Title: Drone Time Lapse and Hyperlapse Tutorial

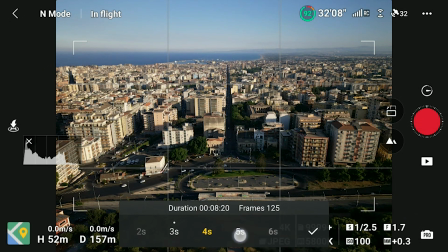In all four modes, the length of the hyperlapse and the interval between shots must be specified. To make the most of battery life, I choose a length of 12 seconds, for a total of slightly less than 300 photos if using a frame rate of 24 frames per second. For 300 photos the shooting process will last 15 minutes with an interval of one shot every three seconds and 20 minutes with an interval of four seconds.
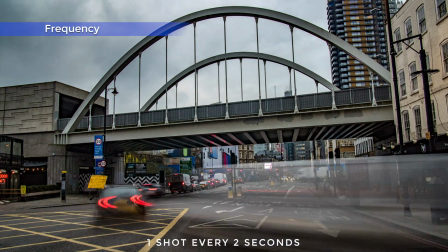Let's have a quick look at how different intervals modify the speed of motion in a time lapse.
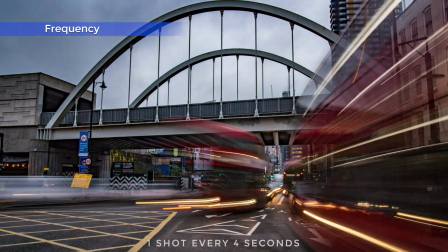Three or four seconds are suitable intervals when the movement comes from people walking, cars, boats, and so on.
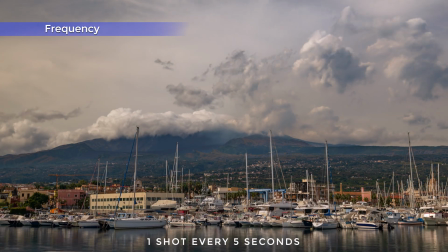When a movement is mostly in the clouds, an interval of 4 seconds is still acceptable, although at times 5 seconds would be better.
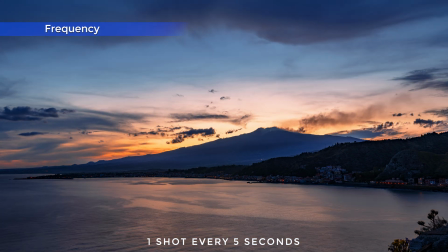For timelapses of sunsets or sunrises in southern Europe or other places relatively close to the equator,
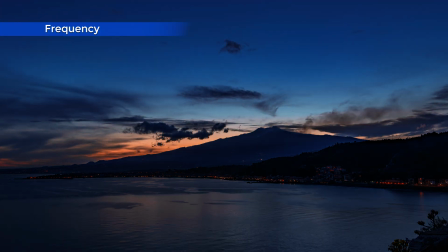an interval of 5 seconds is fine.
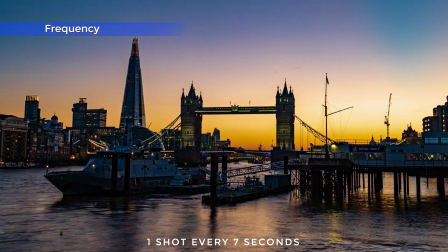In northern Europe, New England, Canada, longer interval would be ideal, but it is not possible with drones due to battery life.
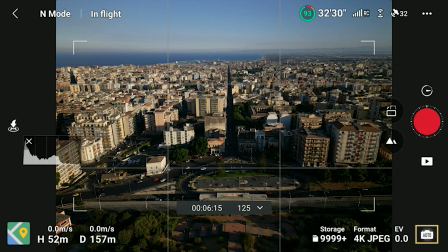For hyperlapses it is crucial to always use manual exposure.
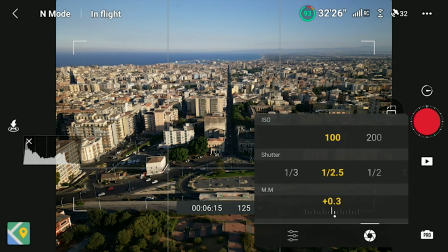The three parameters for exposure are shutter speed, aperture and ISO.
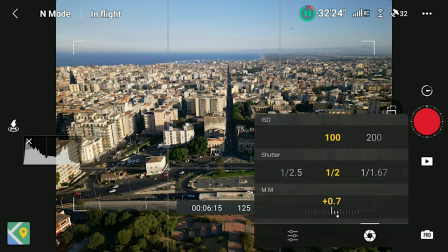But the only current DJI model with variable aperture is the Mavic 3. With the Mini 3 Pro and the R2S we can only set the other two values.
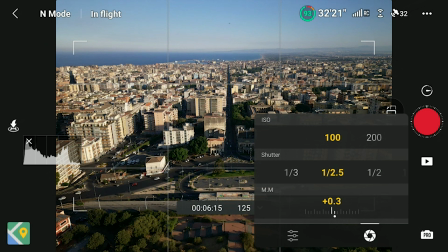Regarding ISO we want to keep the value as low as possible, but the tolerance to higher values has increased significantly with recent models, so if needed we can easily push it up from 100 to 400 without losing image quality.
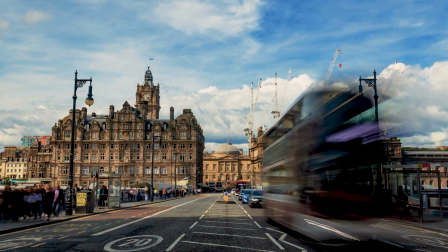Regarding shutter speed in timelapses and hyperlapses with drones, we want to keep the value as close as possible to one second,
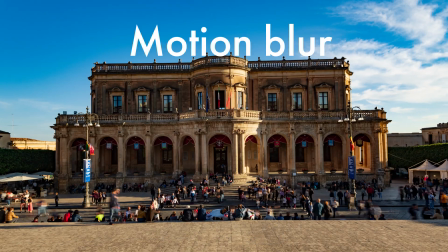if there are moving elements in the scene, in order to achieve the correct amount of motion blur.
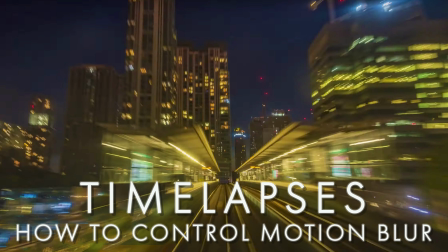Motion blur is the single most important factor to control. I suggest watching my specific video about it by clicking on the link on the screen.
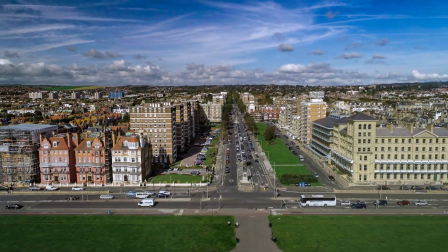This is what happened in a hyperlapse with the wrong shutter speed. There is absolutely no motion blur and the clip is simply unwatchable. When taking hyperlapses with drones, there is very little room to adapt the exposure to the different light condition. This is why MD filters are absolutely needed for hyperlapses. You will find links to the one I suggest in the description below.
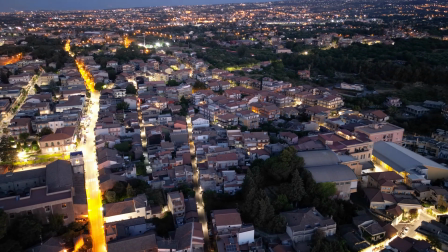Our DJI models are able to instantly produce auto-generated hyperlapse immediately at the end of the shooting process.
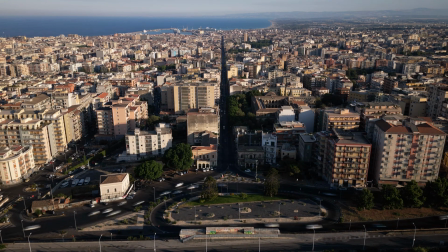The quality of those short movies has improved considerably in recent models, so beginners can use them for posting on social media,
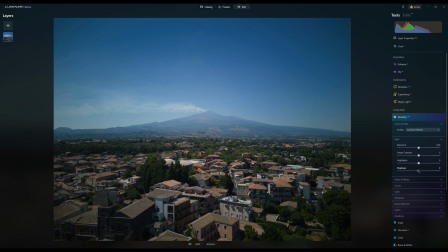but much better results are obtained by saving the individual photos as
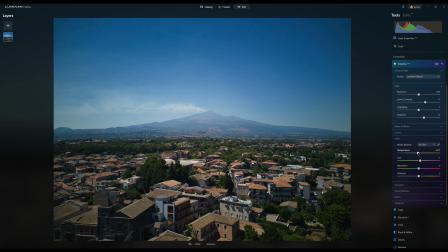raw file for color grading them in a photo editor and importing the sequence in a video editor, where it is possible to reframe, zoom in and add dynamic adjustments. To edit the raw photos I used the excellent Luminar Neo. You will find the link with a discount coupon in the description. But this will be the subject for a different video. You can click on this playlist where I have assembled different videos that go deeper into the topics treated here. In a few days I will publish a very easy to follow step-by-step guide on the process of making a drone timelapse and hyperlapse. I will add the link here as soon as it will be published. Don't forget to hit the like button if you enjoyed this video. Thank you.